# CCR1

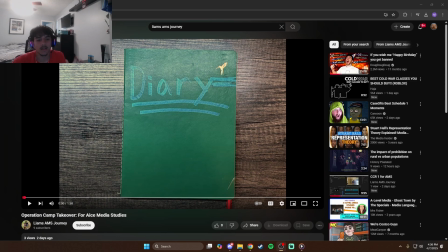All right. Welcome to my CCR1 question. How does your product use or challenge conventions, and how does it represent social groups or issues? So, our film is a PG rated film, and this is because we want to represent a younger audience.
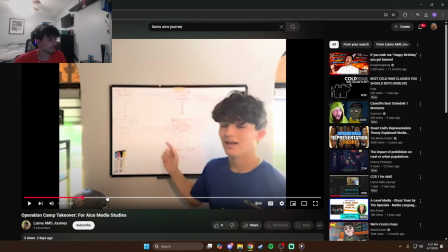Our character, um, our character Flynn, he's a prankster.
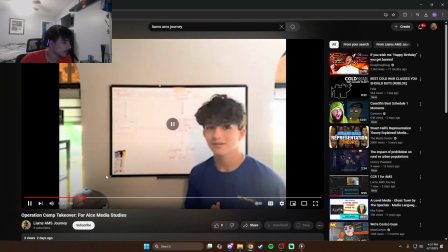He puts himself out there a And what I'm lot. gonna do? Here he is planning his prank.
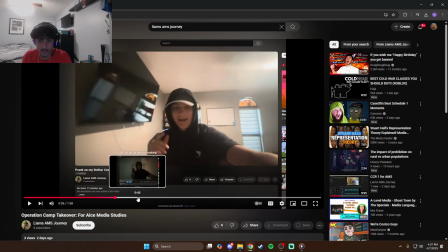He definitely puts a lot of thought into this, and he likes who he is. He likes being a prankster, but the people around him don't.
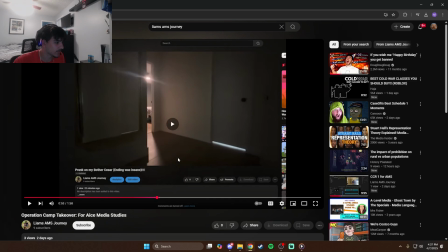I mean, his brother yells at him. You can hear it right here.
Flynn!
His brother doesn't like that, and his parents don't like that. But our character doesn't really seem to care.
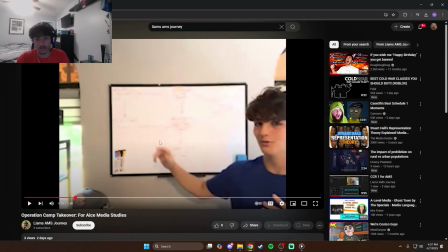He has a whole monologue about how he's going to enjoy going to summer camp this year, and he's going to make it his own thing.
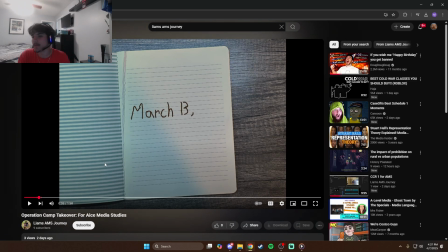So our age rating would be PG to represent younger groups. And our production company, we would like to produce other movies like this, representing a young age group, things like that.
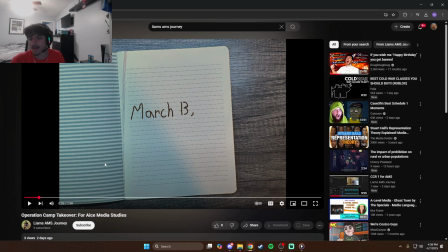Every Wimpy Kid and Ferris Bueller's Day Off. Groups like that, they have fun, they have upbeat films that also have a message behind them, like our movie. So our film follows conventions, most normal conventions.
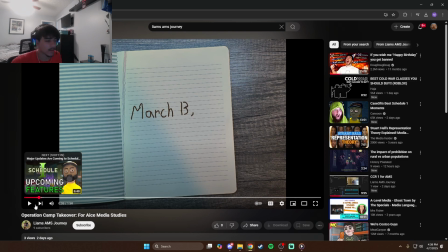We start out with a date, telling exactly our audience when this is happening, in a journal, kind of a hint that our character likes to write down everything.
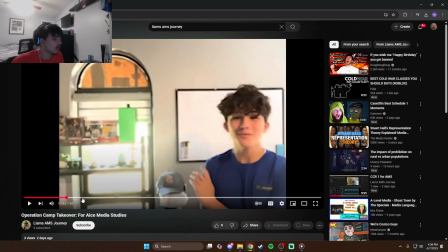He likes to document everything. And it goes straight into his prank.
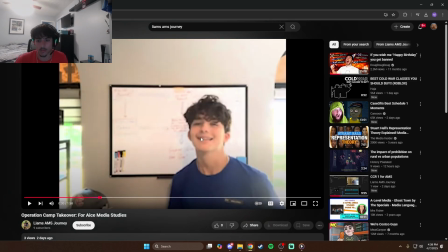So instead of having an establishing shot or showing the audience where we are, instead we show our audience our character immediately because we know we're going to follow this character the whole time. It's almost unimportant where this is happening because it's just our character. We want to follow exactly what's happening to him.
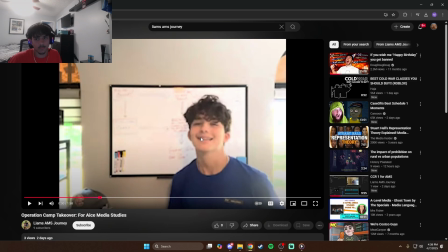It's being told from his perspective. Nobody cares where he lives when he's the one thinking about it. So our film doesn't really follow conventions like that. It mostly follows mostly formatting conventions. So from the start, I would say our genre is told pretty well.
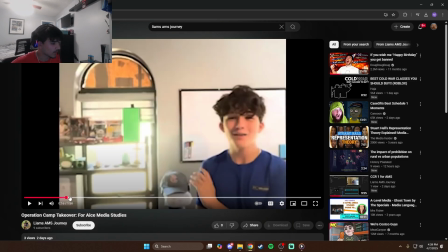This opening diary doesn't really tell anything, but the dialogue we use in this scene right here,
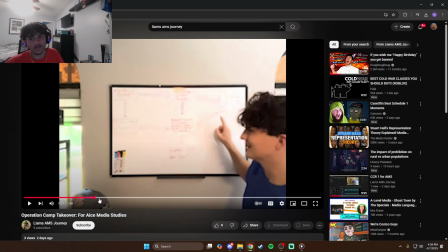where he's planning, he's talking about his stupid older brother, words like that nobody older would really say. He's a kid. He talks like a kid. He says everything like that. So we wanted our character to be relatable for kids around his age.
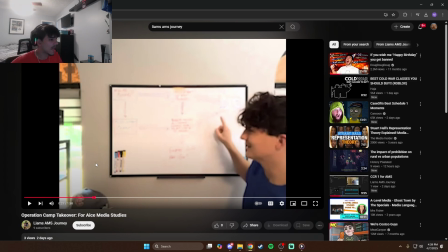We would say he's 14 in the movie. Anyone around that age would fit in perfectly. We didn't use any bad language or anything, so that even younger audiences could even connect. We wanted to keep it just like that. And our main character appears first thing.
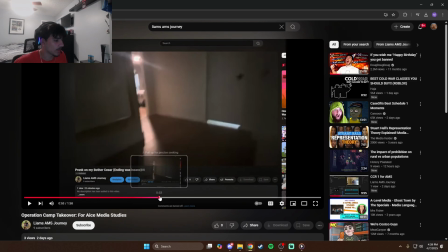You see our main character immediately, and he's pranking his older brother, who's pretty insignificant in the movie.
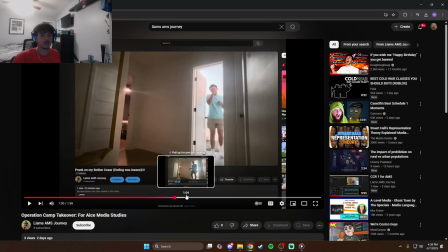He's just the first prank, but in the first 2 minutes, he's the only other character we get to see.
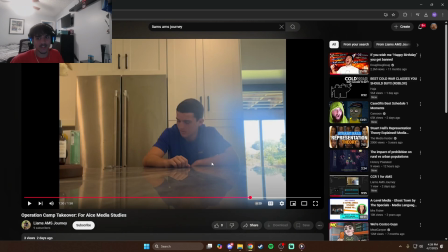His parents are talking in the background here with a voice changer. We did that on purpose because we just wanted it to seem a little silly. But our protagonist is seen early on. The relationship between his brother is not really significant in the case of this movie because he moves on to camp pretty fast.
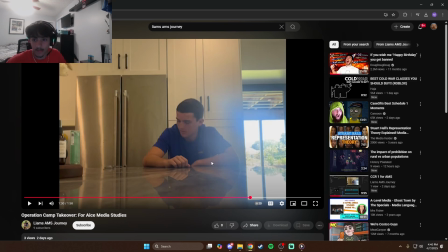This is just to show our character or our audience who the character is immediately. And our actors are shown right here.
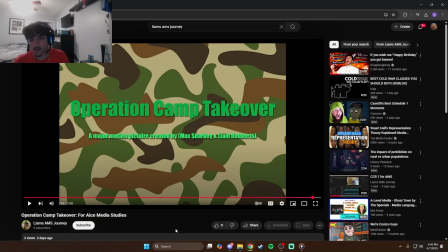This is our title card, Operation Camp Takeover with the camo background to kind of show the military feel to it. And then we have a major motion picture created by Max Sharkey and Liam Roberts. We had a pretty split um
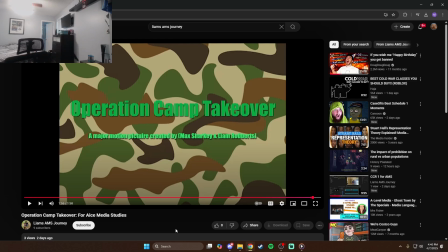we had a pretty split workload here. We worked on a lot of the same things at the same time, so we decided to just put both of our names there, no specific things because we were kind of everything together.
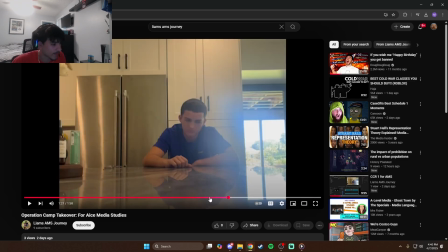And this is the only title card we have. Everything else in the movie is specifically tied to our character.
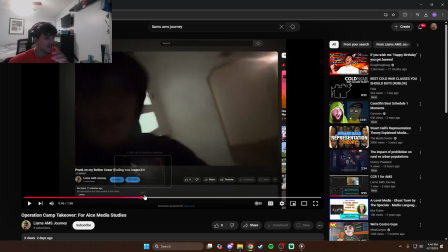We didn't want to take away from anything that was happening in his life.
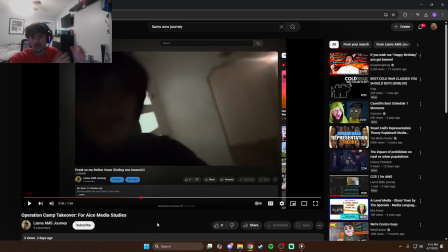Nobody in the audience cares who made the movie. They're worried about the character right now. So we only made a title card to show this.
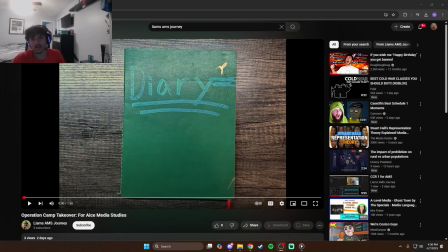So first of all, what would my MPAA age reading be?
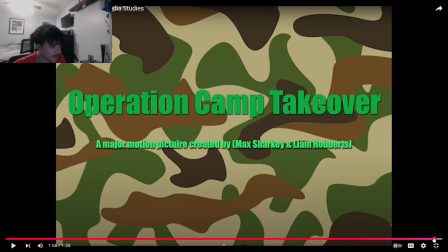When we look at our film title at the end here again, we look at the font. We made it pretty bold with a little bit of background, but we wanted it to be pretty simple. Our character is making this journey himself, so we made it pretty bold, pretty, I would use the word basic.
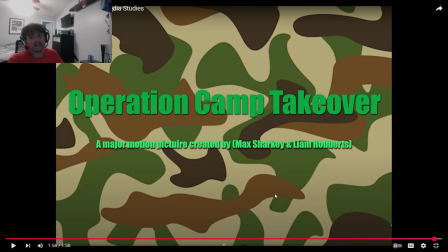The background is for camo, but we just made it a nice bold title so the audience knows exactly what's happening. We're not trying to give away anything that's going to happen. So we made it just a nice bold, a little bit of shadow in the background.
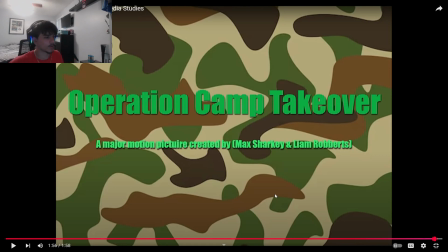It pops a little bit. The one on the bottom pops a little more because it was a little harsh with the the colors, but once we got it there, it looked pretty good. So our title pops. We have it nice and bold, a little bit of shadow, perfect like that.
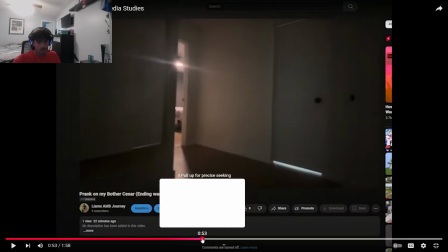And then the hook is this entire thing.
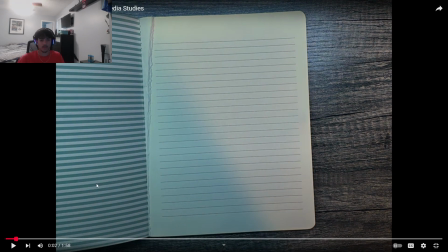This 2-minute film opening is I would say, perfect hook for this story. We start out with a date with stop motion.
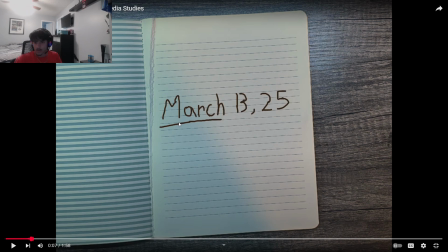We use stop motion for this. That was pretty important. This was a new thing that we hadn't done before, but we put in here. It looked really nice. So we use a stop motion opening to kind of show the progress of time. Stop motion is a bunch of pictures, so we're showing the progress of time getting to this date.
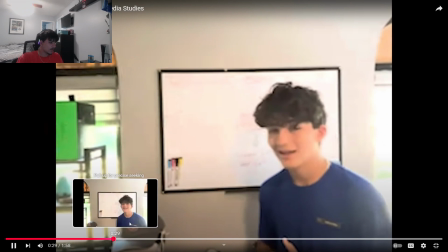So on this date, we start out immediately with our character pranking his brother.
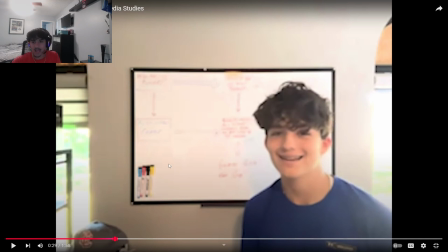We go right into the plot, what's going on. He gets in trouble right off the bat. No story building, no slow explaining who our character is. He goes, I'm Flynn, I'm a prankster, I'm gonna prank my brother, and then we go straight into it.
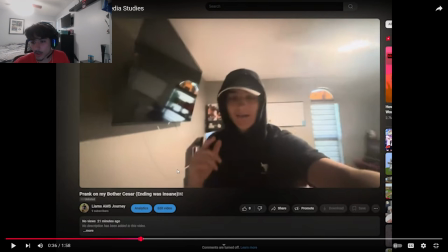As soon as he stops, we pull up his YouTube video. He says he's gonna post it on YouTube, and boom, camera cuts, and we're in his YouTube video. It's perfect right here. He is
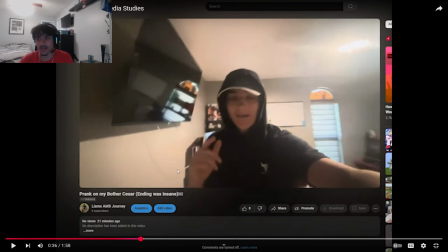he's in a black costume with a hat on to show that it's kind of over the top. This is a comedy movie, so even though he's in his own house, in his own room, pranking his brother, who he's not gonna see, he still went all over the top, put on the hoodie and everything.
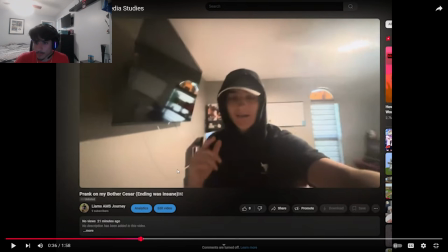We just wanted to really, really push the comedy agenda, even with the props in the background. So this is just a kid's bedroom. It's not really comedy there, but it makes it more coming of age. We're a comedy coming of age movie, so we did it in his bedroom. This was just how it was because he's coming of age right now. This was a perfect actor to use for this.
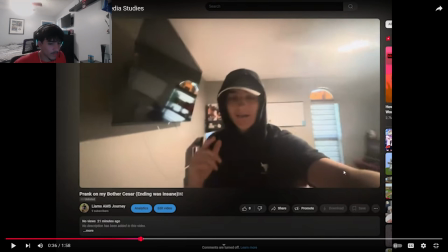So we only have the one main title. The most of the images used in the sequence are handheld per se.
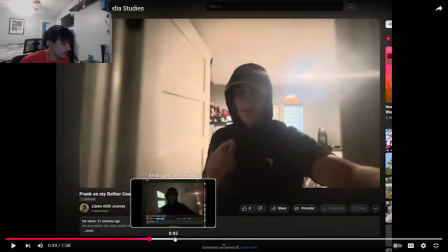This is handheld. This long sequence right here, the prank, is handheld. It starts handheld and then he props it up, so it's kind of a low angle or high angle, low angle shot of the prank going on.
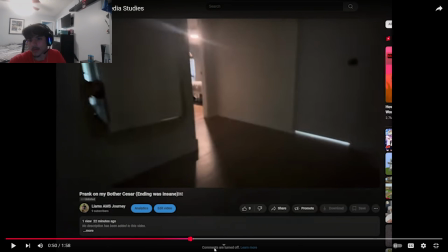But he sets it up himself, kind of breaking the fourth wall there, but not supposed to.
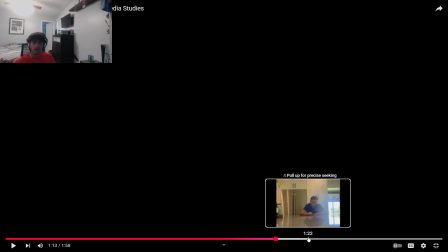This black screen, we have two black screen sequences, and that's reflection. Our character is just fully reflecting on what's happening and just speaking to the audience, but to himself.
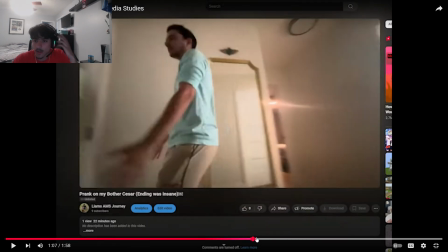Even though it's a black screen and you can hear him talking, he's talking to himself. It's his thoughts in his head, and he's getting yelled at here.
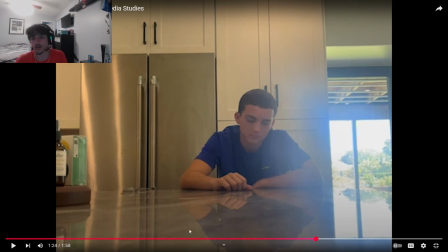This is a still shot. We wanted a low angle, but we also wanted him reflecting while getting yelled at. So we just set up the camera here. It's kind of low on his body, cuts it off, more of a mid shot here.
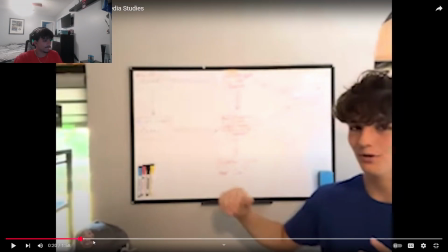And then this one is a dolly shot because we start here.
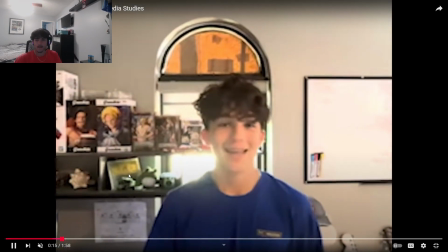I'm going to mute the audio for you. But we start here and we start moving.
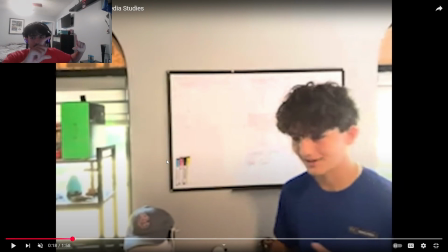I am sitting in the background recording this on a makeshift dolly, and I'm pushing the dolly along to follow him. This is kind of he's talking to nobody here. So he's talking to the audience, but since he's posting this online, he's just talking to a blank camera.